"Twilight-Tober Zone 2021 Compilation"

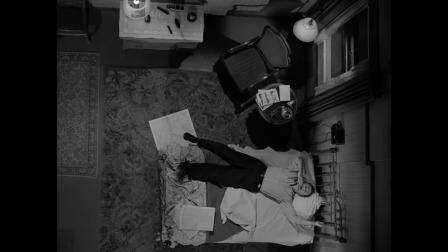[16:40]
Hayes helmed nine episodes in total with even more classics that we'll get to soon, but I think the after hours really has a tone and atmosphere all its own.
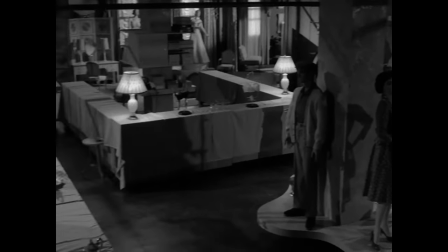[16:50]
The way everything is shot and lit, with an absence of music in some of the most suspenseful scenes, helped make this one a choice pick of many fans.
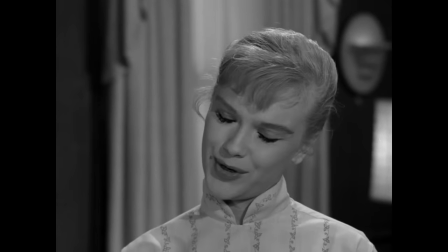[16:58]
While Anne Francis leads the cast brilliantly, she's not the only actor who shines in this installment.
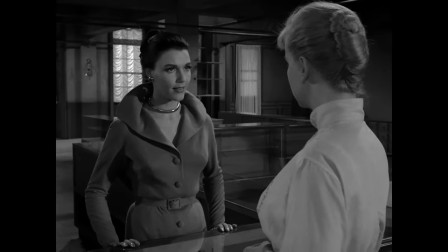[17:04]
Elizabeth Allen has the perfect amount of mystery and apathy that ups the intrigue of the story.
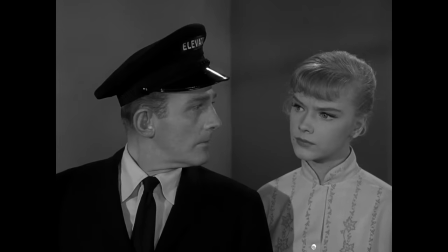[17:09]
The same can be said about John Conwell as the elevator attendant.
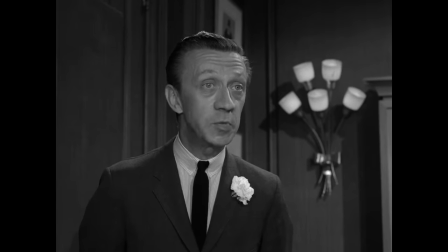[17:13]
James Milholland brought a lighter comedic approach to an otherwise very serious episode as Mr. Armbruster.
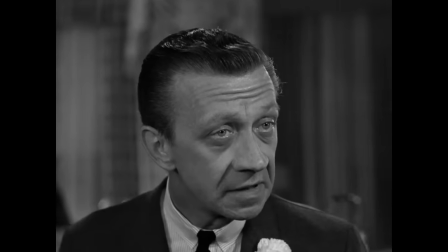[17:19]
The levity was appreciated. He was a well-known comedic actor who specialized in some almost cartoonish body language and facial expressions.
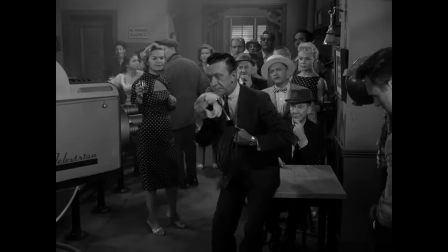[17:26]
He would appear in two more Twilight Zone episodes following this one.
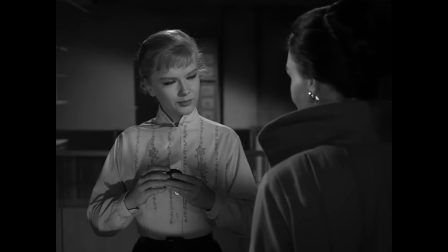[17:30]
Most everything else I have to say about the After Hours is a spoiler, so I'd encourage you to watch the episode if you can before hearing the rest of my thoughts.
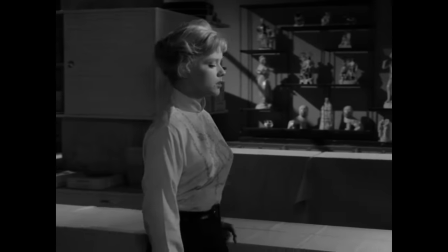[17:38]
It's a twist I didn't really see coming the first time I viewed it.
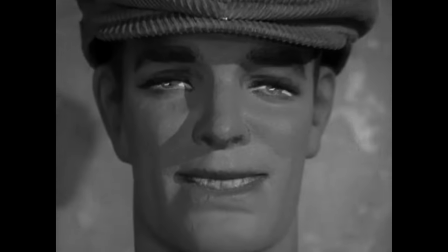[17:45]
Upon being left in the store alone, the mannequins start calling Marsha's name and even seem to be moving.
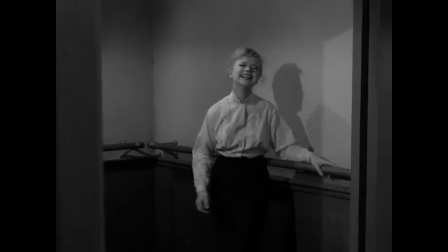[17:52]
Freaked out, she ends up in the elevator alone that leads once again to the elusive ninth floor.
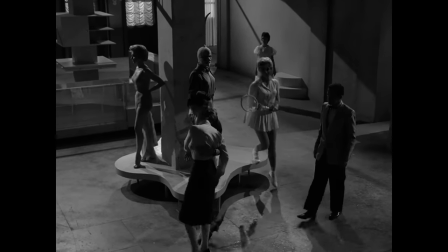[17:57]
Once there, all the mannequins, including one resembling the saleswoman from earlier, come to life.
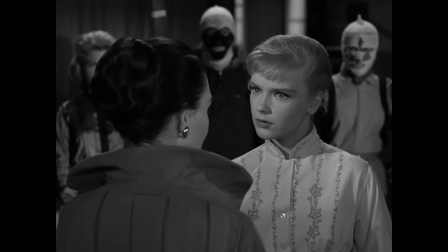[18:03]
Slowly, she's reminded that she's actually one of them, a mannequin herself. They all take turns living among humans for 30 days at a time.
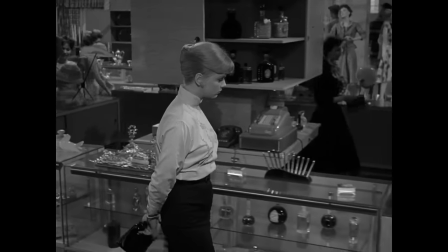[18:12]
Marsha had been so comfortable in her role as a real person that she had forgotten what she really was.
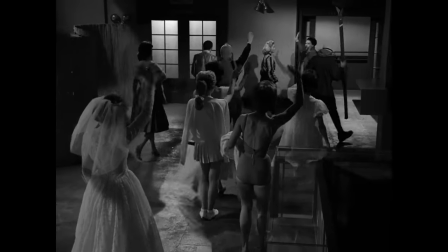[18:17]
The nameless mannequin who sold her the thimble then departs as it's her turn to venture out into the real world.
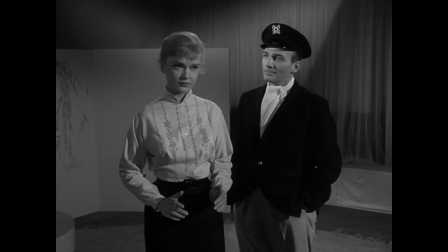[18:23]
This leaves Marsha to somberly transform back into her true state.
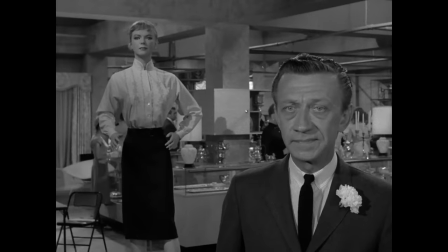[18:27]
And the next day, Mr. Armbruster sees a mannequin that looks exactly like Marsha on the sales floor.
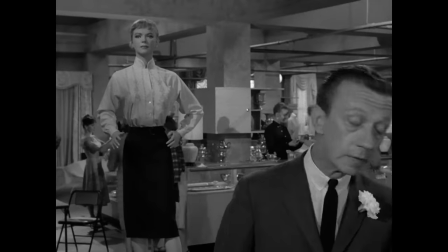[18:33]
He shakes off an eerie feeling as Rod's narration kicks in and the episode ends.
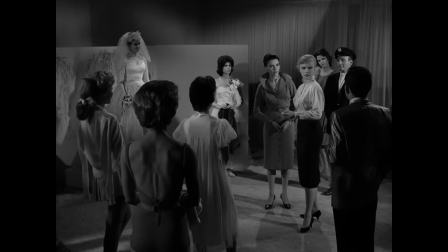[18:39]
Maybe not a completely unexpected twist, but it still hits hard. What sells it is Anne Francis' superb acting.
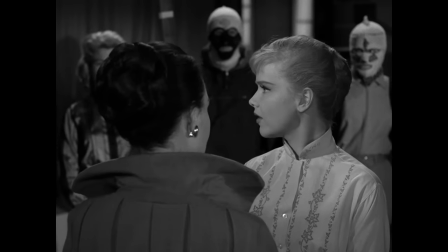[18:47]
We had seen her so sure of herself earlier in the episode that when we have to watch her resign to the sad truth, it creates an enormous amount of sympathy.
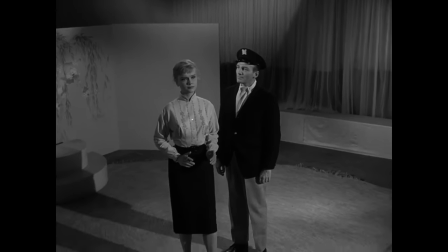[18:55]
It was Francis' idea to have Marcia slowly revert to her rigid pose and have her once-prominent emotions fall away.
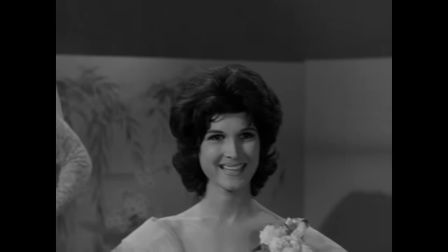[19:03]
The rest of the mannequin characters were played as cold to exemplify their lack of humanity.
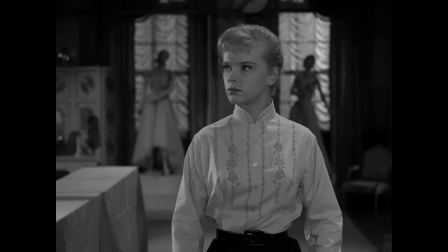[19:07]
The climactic sequence that leads to this realization is extraordinarily creepy.
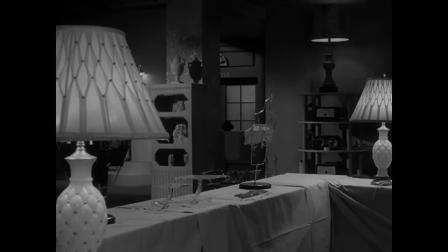[19:13]
It starts with the anticipatory silence of the empty store and slowly ramps up.
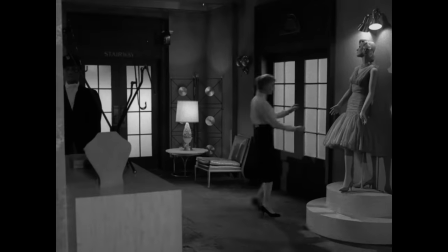[19:17]
One of my favorite shots in the episode is when we see Marsha trying to leave the locked floor.
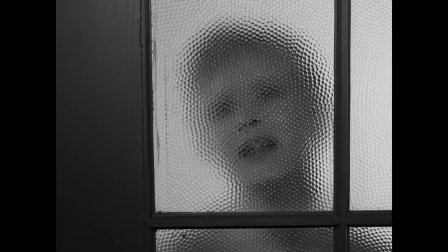[19:23]
She earnestly asks for help as we see her distorted image through the pebbled glass windows.
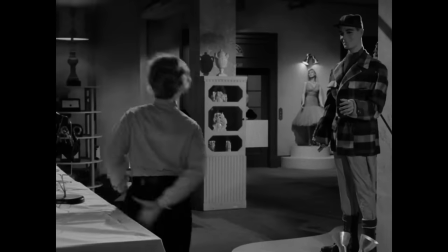[19:29]
Then the voices start.
Marsha. You remember Marsha?
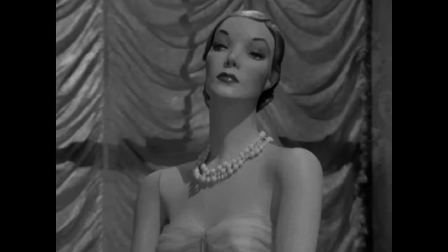[19:34] Climb off it. Come on, dear. Marsha. Marsha. Marsha.
That's chilling stuff.
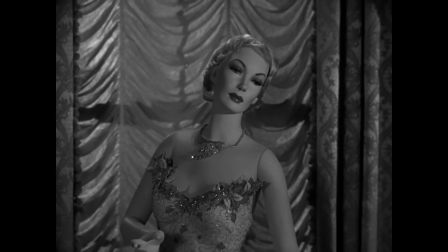[19:40]
Her reaction to all that comes off as more believable than some other episodes where the main character goes mad or just loses it.
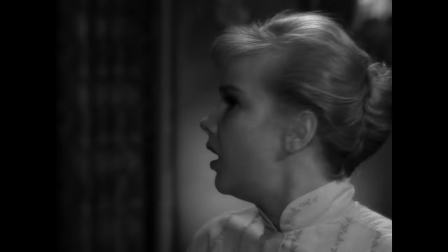[19:47]
The confident exterior that we watched through the whole episode is peeled away as she turns into a frightened, terrified, and confused mess.
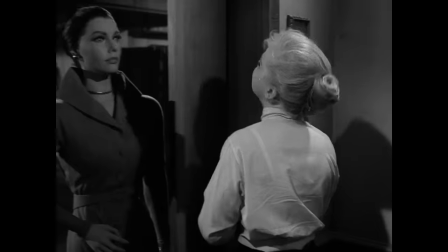[19:55]
It's great work. That big reveal shot at the ninth floor still gets a reaction from me, too.
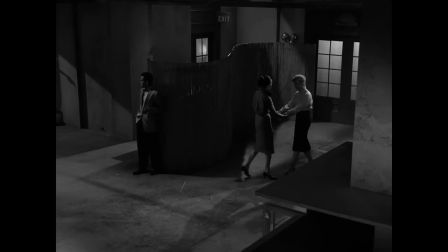[20:00]
The music finally kicks in there and later changes to solemn tones that start to reveal the real tragedy of this story.
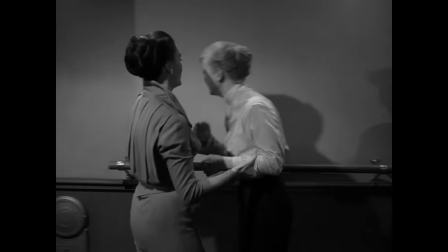[20:07]
They used the trick of switching out the mannequin and the actor in the elevator which is just perfect.
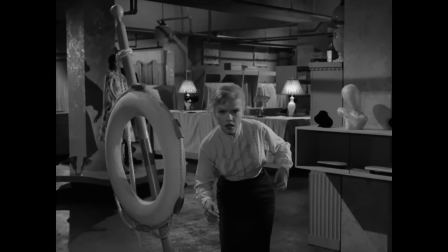[20:12]
They did that a few other times too and it always worked remarkably well.
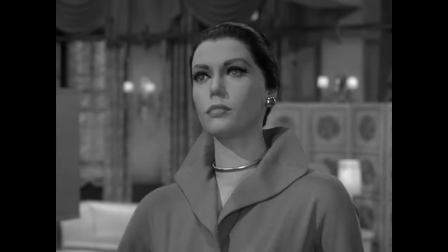[20:16]
Those three mannequins of the actors were accomplished by using a face cast and creating a head mounted on the model bodies.
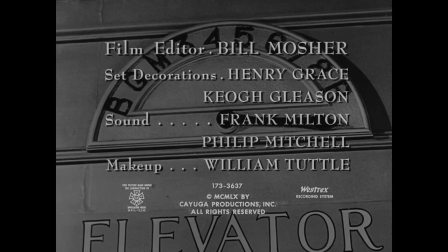[20:23]
Credit to William Tuttle, the very talented head of the makeup department who we've mentioned in this series before,
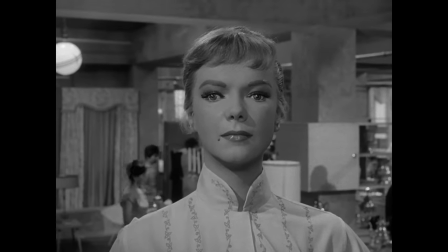[20:28]
and his assistant Charles H. Schramm for the life casts and making these doubles look just realistic enough. This was definitely the way to go, but producer Buck Houghton wasn't so sure at first.